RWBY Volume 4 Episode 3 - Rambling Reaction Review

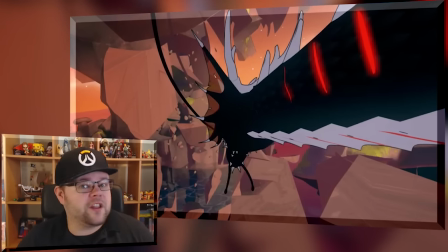[11:14]
It's smashing through rock pillar formations that you don't even hear sometimes and the main cannon of the ship sounds like the
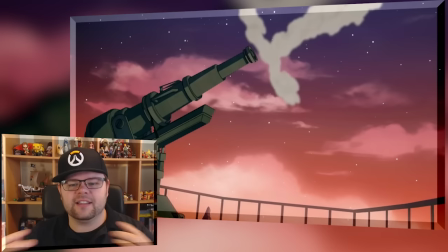[11:22]
regular smaller cannons all you had to do was add some more bass to the original cannon sound maybe a bit more of an echo to make it just sound that much of
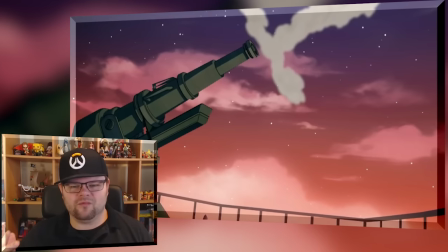[11:31]
a bigger blast but nope it just really kind of felt like that they had stark
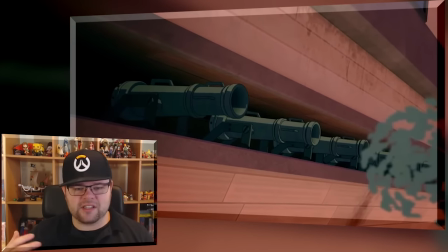[11:36]
cannon sound effect number one and they just slapped it in there without any thought so every cannon sounds the same the music though was great as it always is and at least the final sound of the sea
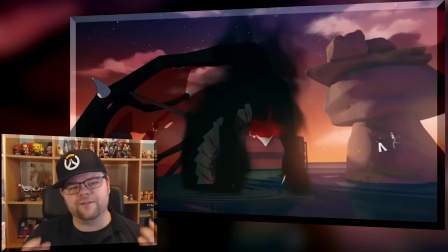[11:50]
grim actually exploding when it's hit was very satisfying but going
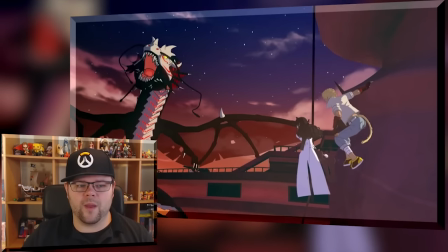[11:54]
back the ship pinning the grim could have had a harder impact even maybe
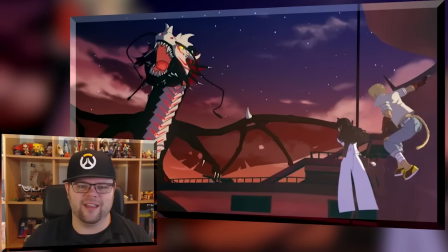[11:59]
like a bit of like a wood creaking sound in there too i actually think that that stuff is there though um i think the main fault of it is might have been the music was too loud to hear those effects underneath it which the sound balance is something i've complained about with this show for years already i wonder if it could be something as simple as the episode was rushed so they didn't have time to balance the sound out properly it's just like oh great the music's here slam it in put the sound effects go go go post it on the website or they maybe spent too much time on it we have a saying where you get 5.1 over the head at the studio that I work at. It's not a real term, but just some of our buddies use it. It is when a sound operator spends so much time making sure that the 5.1 audio will be perfect, that they forget about how the simple stereo or mono mix down will sound for people with basic speakers at home. Thus, you get this situation where explosions sound way too loud than they should or music sounds way too loud than it should uh simple conversations are too quiet because when you mix 5.1 down to just two speakers you're taking like audio like when people talk it usually just comes from the center console speaker and then you have a lot of background sounds and that coming from your satellite speakers behind you but music almost always comes from all of them uh mainly from uh your two left and right speakers and leaving the speech in the center, but you'll hear a little bit of music mixed in with the background sound in the back speaker sometimes. I'm not an audio expert, but this is just basically how it goes. But if you mix all that down just to two speakers, then a lot of times the music will overpower it. And I wonder if maybe this is what's something that's going on. I'm really just guessing, but long story short, the music overpowered a lot of the sound effects, but the sound effects still could have used a bit more oomph to them.
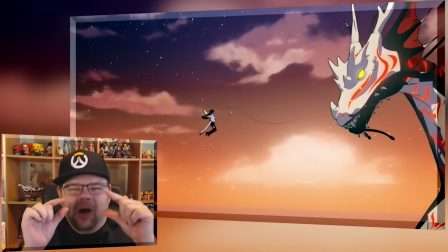[13:56]
My only other complaint is the same as the first episodes, small people fighting big monsters it's just hard to choreograph there were a
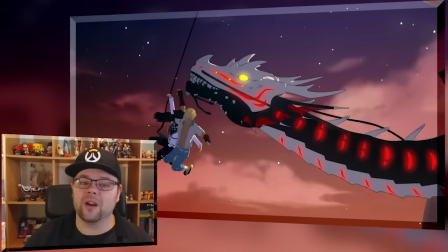[14:05]
couple of instances also in this one where i thought blake was kind of swinging around like 1960s spider-man where you're kind of questioning what the hell is she swinging from the good parts though i love the new grim
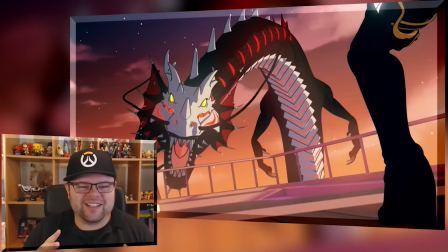[14:19]
design from it starting as just a sea serpent to the wings popping out of its back mid-fight
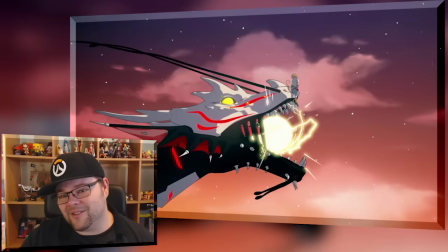[14:24]
and the hyper beam that was a good sound effect it just sounded
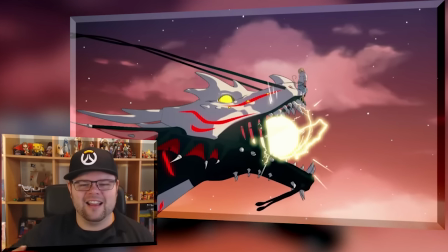[14:29]
so perfect the charging sound it had um maybe though it might just
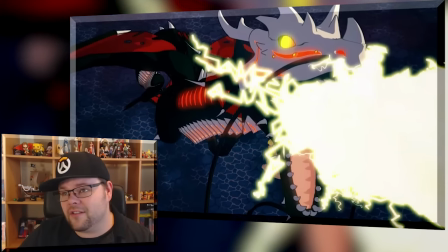[14:35]
be because it was picked out easier over the music by our ears due to the high-pitched nature of the sound but i still found it very satisfying to hear the best parts the very best parts of the fight though even more so than the grim the grim was beautiful but the character
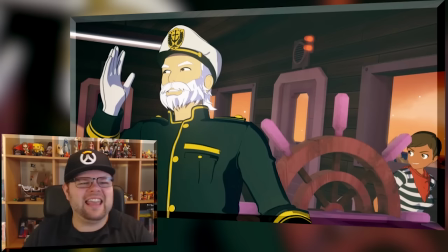[14:52]
interaction during the fights the captain and his crew had that little extra bit
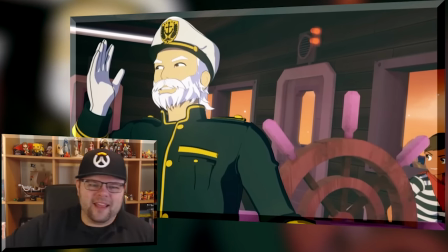[14:57]
of excitement as he's ordering them get the cannons ready hey hunters if you
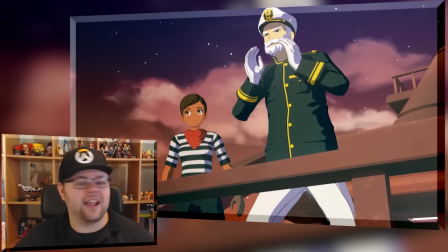[15:01]
get them on our left port whatever side we'll be able to take him out these
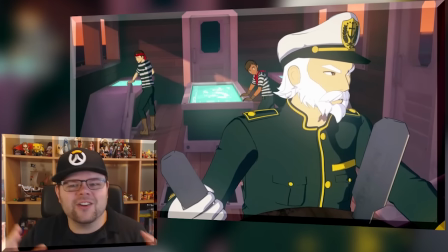[15:06]
people that are so much out of their league the ship's
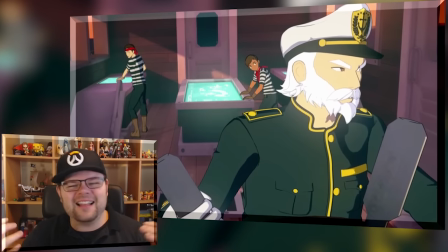[15:10]
crew but still trying to help the professional huntsman that's great then you You have Blake and Son.
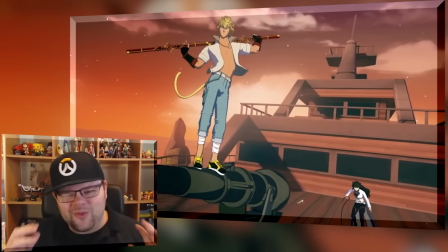[15:16]
God, the chemistry between those two is great as they're sort of saying quips at each other.